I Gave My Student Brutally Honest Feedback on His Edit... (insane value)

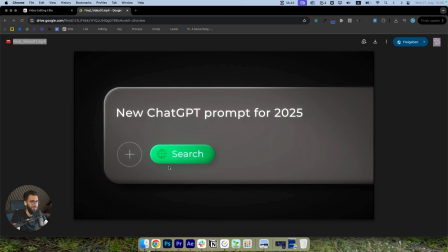16:20 So I get it. It's not like a big thing. Again, it's just a paid trial. But if this would be a YouTube video, I would say like make this smaller, maybe, or make this one bigger, maybe, because if it's aligned, it can just look maybe even better. So yeah, I would say it's not like necessary, but it just gives like a nice hierarchy, if this makes sense.
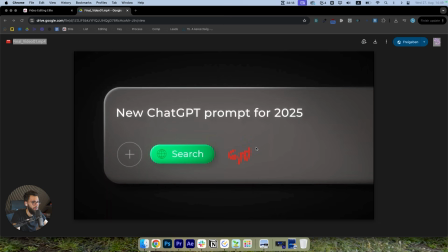16:39 I'm not sure if hierarchy is the right word, but yeah, I would just add like maybe GPT 5 or something like that, or Pro, and like in a very, very small gray area. But other than that, like I really like this. I really like the outlines.
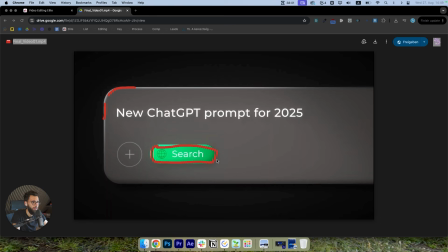16:53 I really like the button as well. This looks super, super nice, especially with the nice shadow here as well, with the nice bevel and emboss. I really, really like it. So yeah.
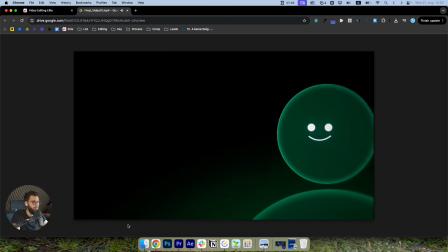17:04 That me and my students have been using to generate on average $2,000 to $3,000 a month.
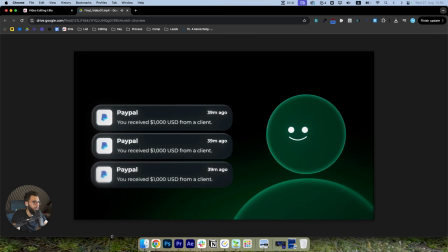17:11 All right, so I just have very, very little feedback on it. One thing I notice is there's like so much space here, but there's so little space here, if you can see that. And there's also like so little space here, but there's so much space here.
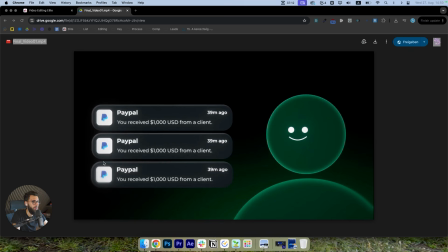17:27 So this is like a very, very small thing, but I would just adjust like that it's more in the middle. Like this one can be just totally in the middle. Like I think the middle is somewhere here. Like this is the middle point. And I would just align it and then just also bring it more to the right.
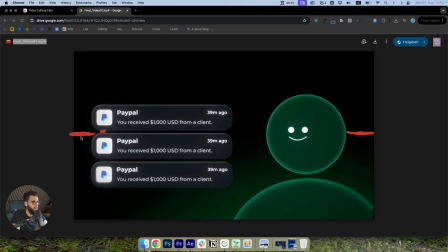17:42 So it's kind of like has the same kind of space between left and right and up and down. And then I'm not sure what I see these faces like a lot, and I like it. Somehow I really like it because it just helps you to focus on what is actually important because he's actually looking at it.
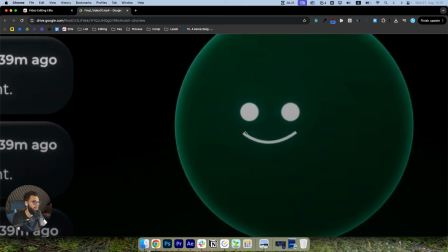18:00 If you want, you can also add, like, you can see here, you can make it like rounded caps, if you know what I mean.
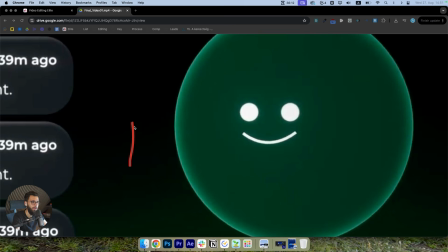18:06 So that they are not like this, but that they are like this. You can make it rounded. And if you want to, this would actually help.
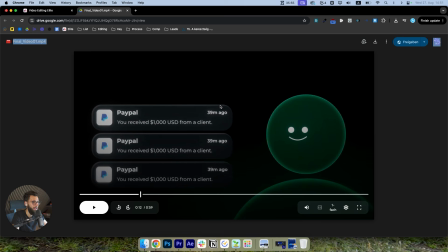18:16 So because his face is round, his eyes are round, and also this one is also more rounded as well.
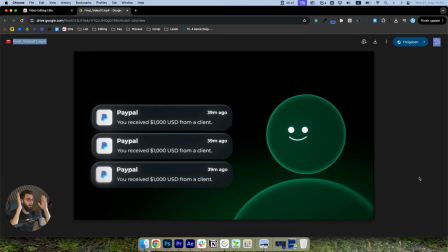18:23 So then I would also recommend to have no like these rectangles. Like I would make them actually like rounded as well, like rounded caps. It's just like 2 clicks. Yeah. Besides that, I see his face a lot, and I really like it because it just focuses on what he's saying or what is important here,
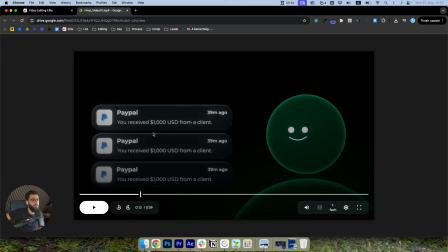18:40 which is the PayPal notifications, and I like it.
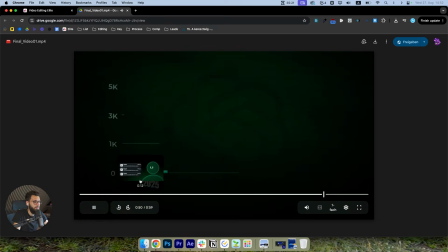18:43 Without ever creating a product ourselves, and you will make dollars a month without ever creating a product ourselves.
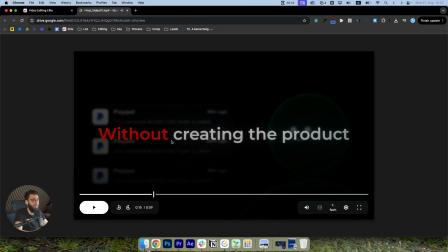18:50 Here you made a little mistake, which is very, very crucial. You did not highlight like ourselves without creating the product. So ourselves, I would have added ourselves because it is an important word,
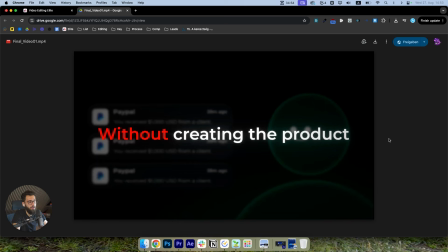19:04 because without creating the product is we are technically creating the product, but we're not actually doing it. Someone else is doing it. So we have actually a product, but it kind of makes sense. But I would also just recommend to write without creating the product ourselves. It's not like a filler word.
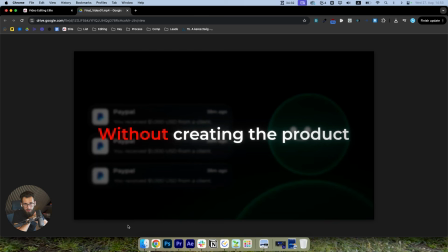19:20 It's not like he says without creating actually the product ourselves. So then we can remove actually, or sometimes we can remove actually. Actually would have also sounded really good here. But I think this is like a very important word. I would just add it to it. And yeah, I really like the green colors, by the way. I really like this a lot, especially the background.
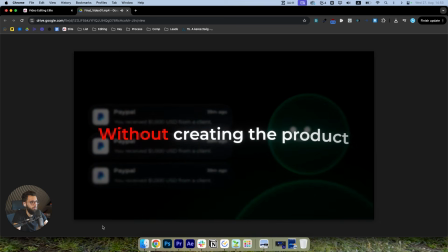19:38 Dollars a month super without nice. ever creating a product ourselves. Also, maybe you can add like a normal face first, And this works.
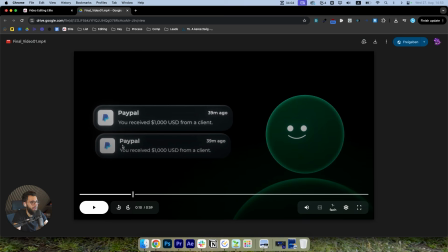19:45 And then if they see like the income, their face goes like happy,
if you know what I mean.
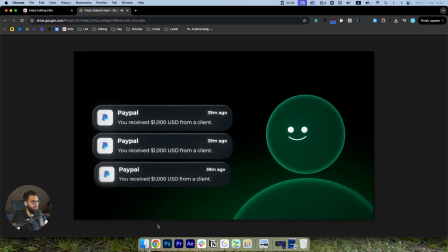19:49 On average, $2,000 to $3,000 a month without ever creating a product ourselves.
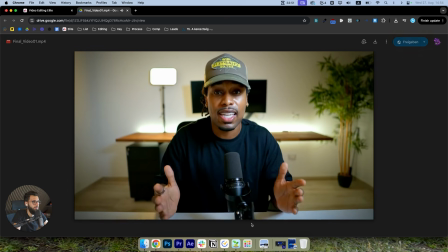19:56 And this works in any niche across the board.
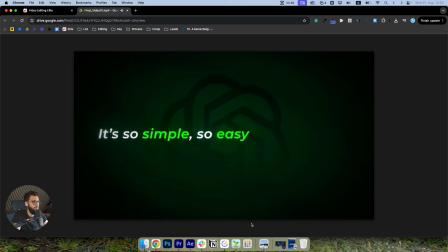19:59 The craziest thing about this is that this is so simple, so easy to implement, and most people in online space in a product. This is that so easy to implement.
I like it. It's very clean. I really like it. The subtle glow to it, the subtle ChatGPT in the background.
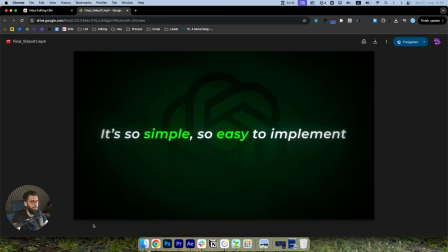20:17 Definitely made like a very clean here. I really like it.